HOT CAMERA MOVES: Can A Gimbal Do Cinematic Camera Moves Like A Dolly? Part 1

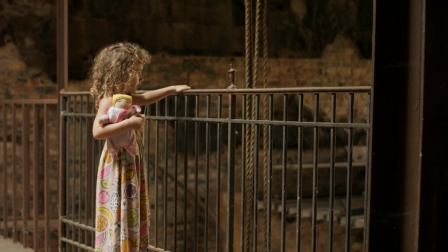3:58 we're already in really good shape no talking the
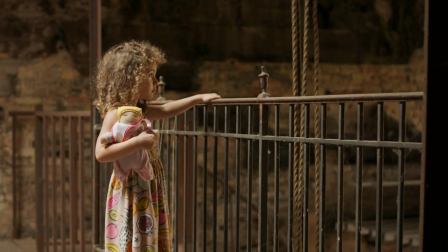4:03 building looks fantastic and there's such a depth and mood to the shot cut
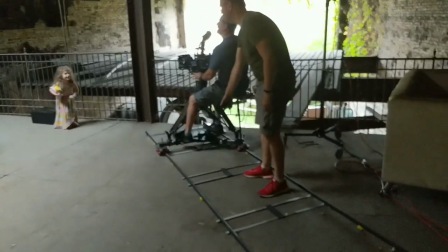4:10 good job very good you did so good that was perfect you waited till
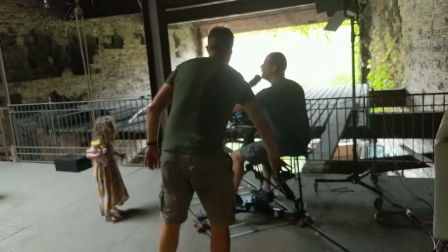4:15 you heard cut okay that was take one what do we think what do we think about the
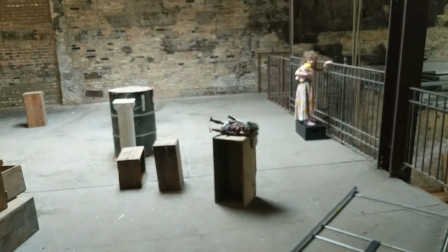4:19 foreground parallax i think it looked good it's a it's a nice start and then we clear it as we focus on her okay that That should be more over here then, right?
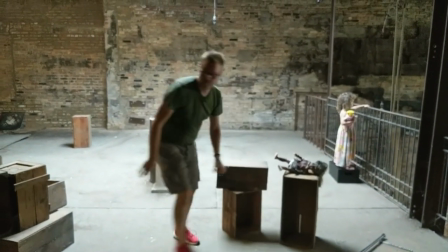4:29 It could be. It's blocking her now, but it's fine. I mean, that's a little too obvious for me.
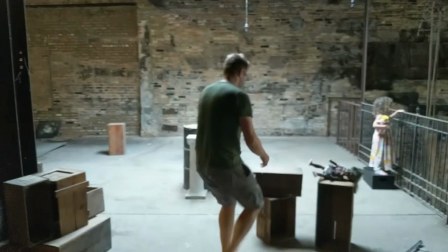4:34 I would split the difference. Yeah.
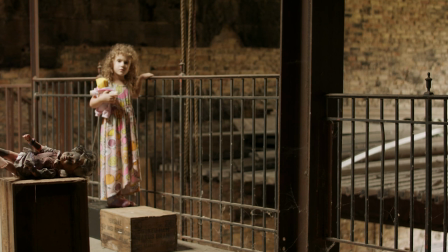4:39 Yeah. Yep. The doll is really super obviously placed there for parallax, but it's going to work.
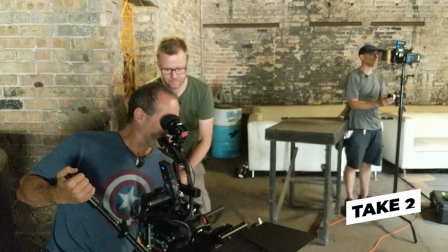4:47 Everybody ready? Ready. Yep. Rolling and set.
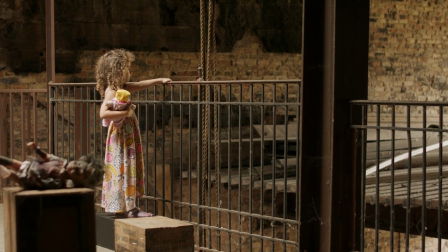4:52 Okay, lights, camera, action, no talk. So for reasons I can't understand, I think she's standing too still.
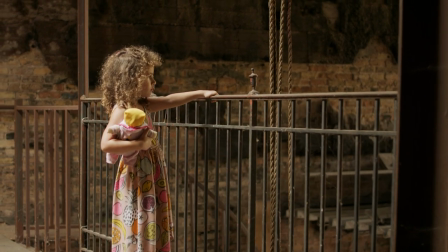5:00 But it's a can of worms to ask people to do something subtle. That's hard even for adults, and with kids it's much worse.
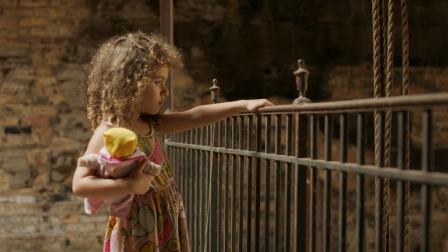5:09 So I'm about to give an absolutely terrible piece of direction. Ah, I bumped at the end.
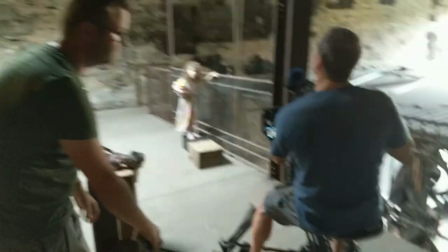5:15 Okay, cut. You can talk for a second, but stay there. We're going to do it again. We made a boo-boo.
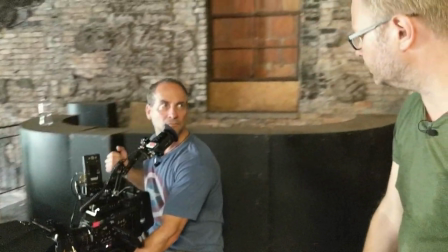5:21 Well, it's also, we should make her just do a little bit of movement. What do you want her to do?
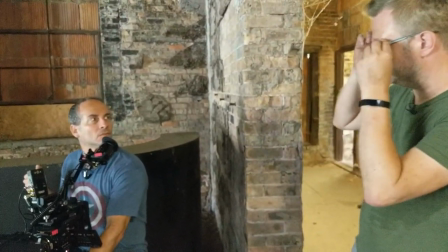5:26 Well, it's just that it's too frozen, I think. Okay, tell her what you want to do. Well, I think it's better you do.
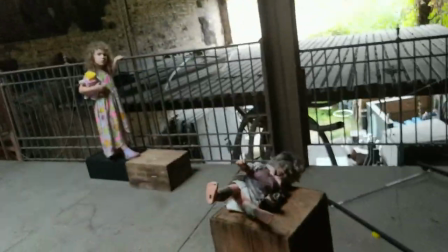5:30 Okay, what do you want her to do? Just to, like, look to the left, look to the right. Well, we can have talking over it.
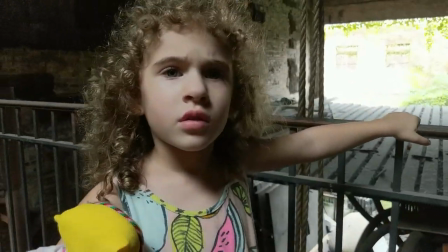5:35 I mean, there's no dialogues. Okay, yeah. Okay, so Alexa, do you see the windows on the other building?
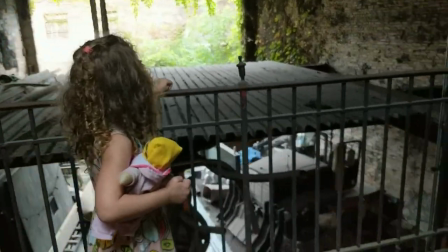5:41 So I'm going to say, look at the windows, and you look at the windows. Then I'm going to say, look at the corner, and you look at the green plants on the corner here.
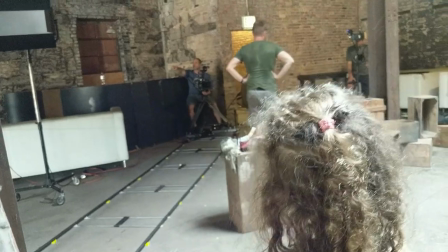5:49 Then I'm gonna say look at the windows again and you're gonna just turn your head from so practice look at the windows Look at the green corner
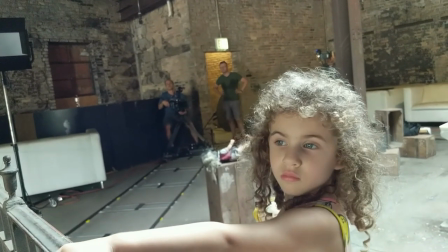5:57 Slowly now look at the windows Now at the corner And nice and slow.
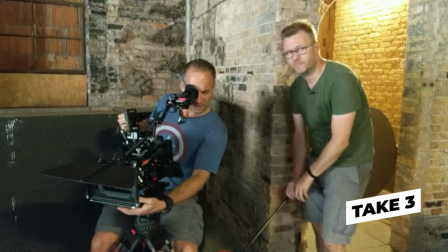6:03 Okay, that's good. That's what we're gonna do this time. Okay, here we go and cameras rolling stand by Lights camera action.
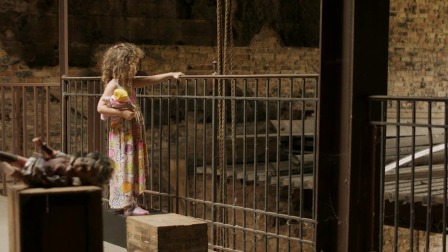6:10 No talking and look at the windows Slowly now the corner.
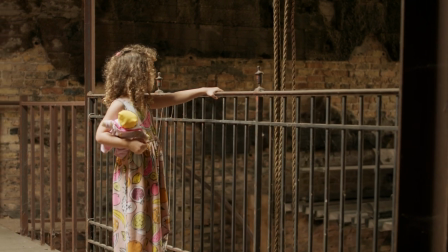6:16 Yeah, the simple lesson is that you can't tell people to be subtle even the lightest touch is too much and
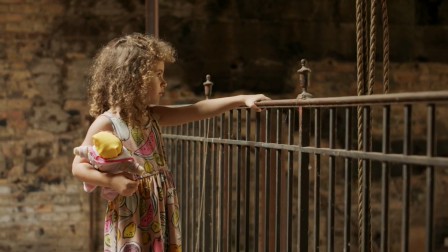6:24 standing still isn't even bad the audience just fills the shot with psychology even if the actor isn't doing anything cut
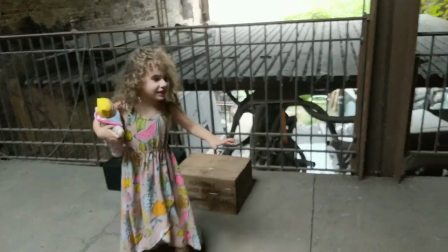6:33 good job are we hitting a bump here do we need another yellow thing there's one let's see it
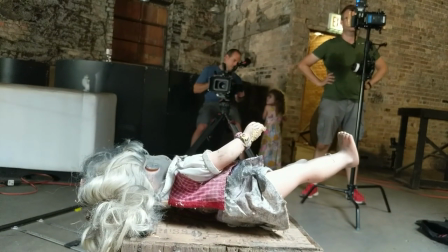6:40 let's see it though playback playback watch you're gonna look see how fast your head turn we want it to go slower like that's Perfect.
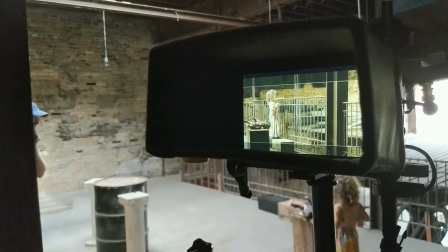6:47 That's great. When you turn your head nice and slow. I'm a big believer in actors seeing themselves on the monitor without sound.
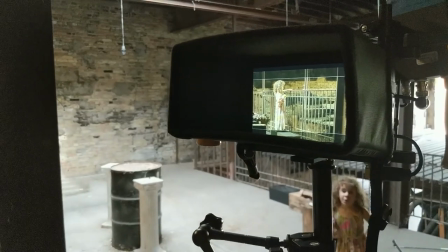6:54 It's not about watching the acting. It's about seeing how big everything is on camera and how much the camera is already doing for you.
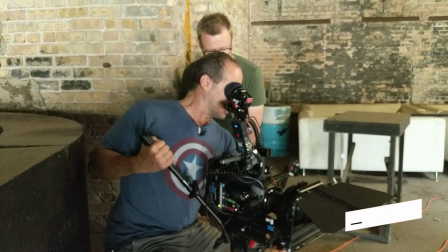7:02 And this was the magic sauce because suddenly everything works. Stand by. And lights, camera, action.
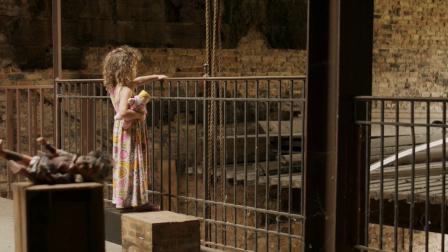7:11 No talking. Slowly at the windows. Now to the corner. To the corner.
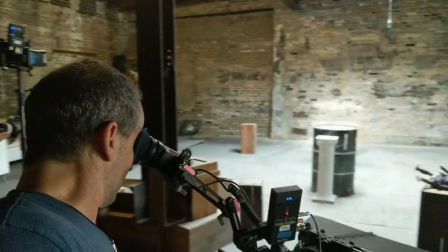7:17 and slowly back to the windows real slow corner so let's clean it up and watch it a few times